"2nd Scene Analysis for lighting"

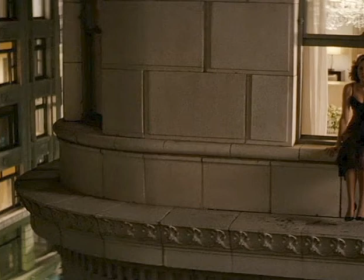0s
So for the second part of the scene analysis, where it involves lighting, I chose two scenes: Mal's death and the building's folding scene. So Mal's death, she's sitting on the ledge of a hotel building, believing she's still in a dream, but isn't.
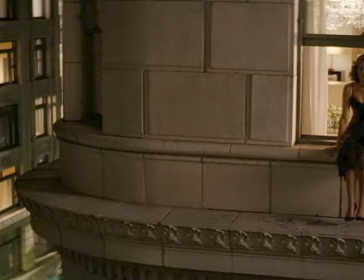15s
When you enter the scene through the hallway, it's dimly lit. Okay, wait. Cobb is walking down a hallway that's dimly lit. He enters the room where the lighting, it can be mistaken for like a romantic setting,
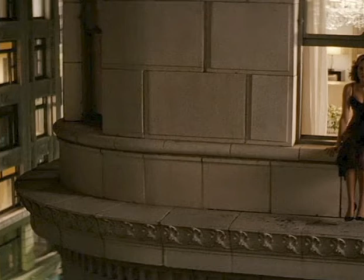30s
but all the furniture is flipped over, glass is on the floor that is broken, so you know, okay, something's wrong. This is not a romantic dinner scene because everything is all messed up. He goes to the window and he sees that the window is open,
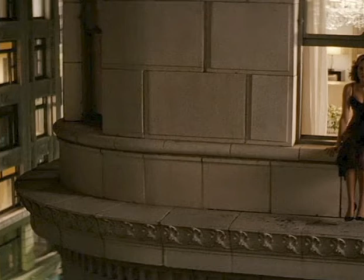48s
and he sees on the other side of the hotel, Mal is sitting on the ledge about to jump because she thinks it's still a dream world to her.
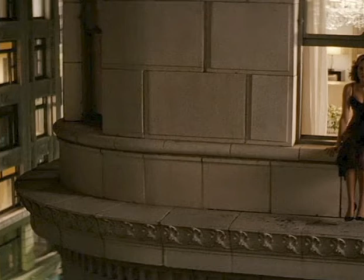63s
Only light that can be shown when she is seen is the light from the hotel room across the way where she is. So she's on the ledge and sitting next to the open window. The light from the hotel room is the only light you can see, and a little bit of light from outside.
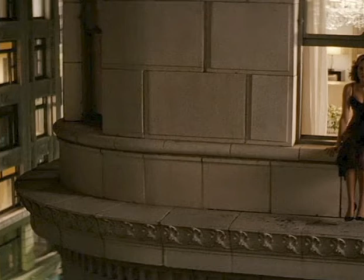79s
But when you look at her, she has shadows all over her body. And it just gives off this vibe that something bad is going to happen. It does not look like anything good is going to come from this situation.
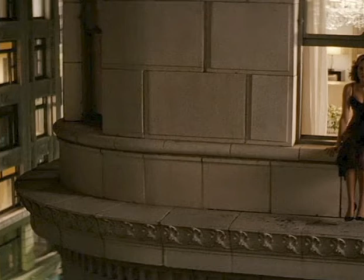95s
She kicks off her shoe, and when the camera pans down, the shoe falls into a dark void. You don't see a ground. Even though it's the real world, you don't see the ground. The shoe just falls into like a dark void. So, no light, symbolizing like once she goes down there, that's it.
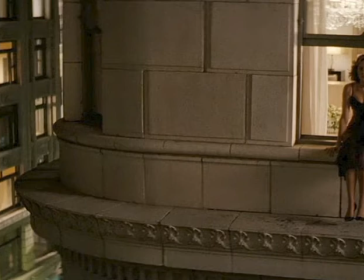114s
She's gone. And Cobb is trying to convince her that this is the real world, not a dream world. But when you look at the shoe fall into the dark void, you don't see it hit the ground, which gives the illusion like, okay, it does look like a dream world because that's what she thinks it is.
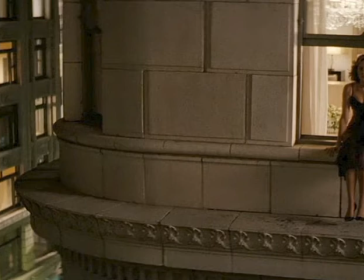131s
The lighting is very dim throughout the scene. The colors are dark, like they're red, yellow, and white colors are seen darken everywhere. The whole color scheme, the lighting is setting a tone that something sad and terrible is going to happen.
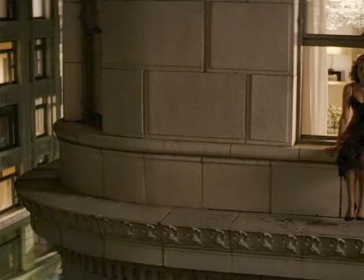151s
You can see a shadow all around her. You can see shadows on his face. And she talks about wanting to be free. And because she really doesn't think she's in the real world.
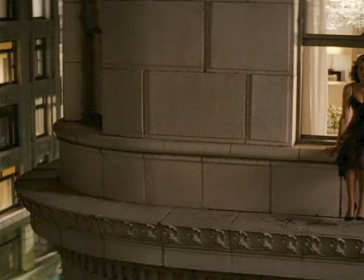170s
And the lighting only enhances the dark scenery of her talking about this. And then the colors really played a role in it. It just shows a melancholy scene when you put everything together.
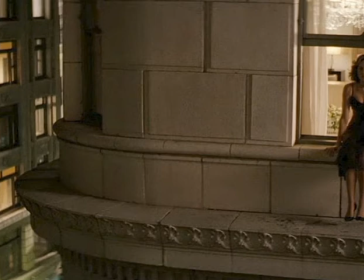189s
Because if it weren't for Mal about to unalive herself in the scene, it could be said as a very romantic evening, but when looking at her actions and everything you see before she jumps, it's like there's nothing romantic about this. It's a very sad scene.
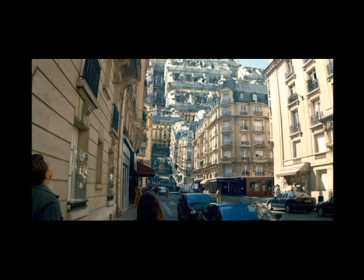207s
The next scene analysis with lighting I chose was the building's folding in scene. The scene takes place outside. It's not very bright, but enough light to where everything is visible. In the scene, Cobb's in Arian
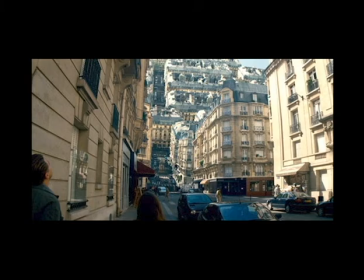Elliot Page's character are walking through Cobb's subconscious, and the city begins to fold in on itself, showing how
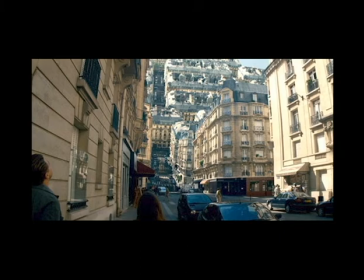243s
she can manipulate things that in his subconscious. When the city folds in on itself, the lighting stays the same.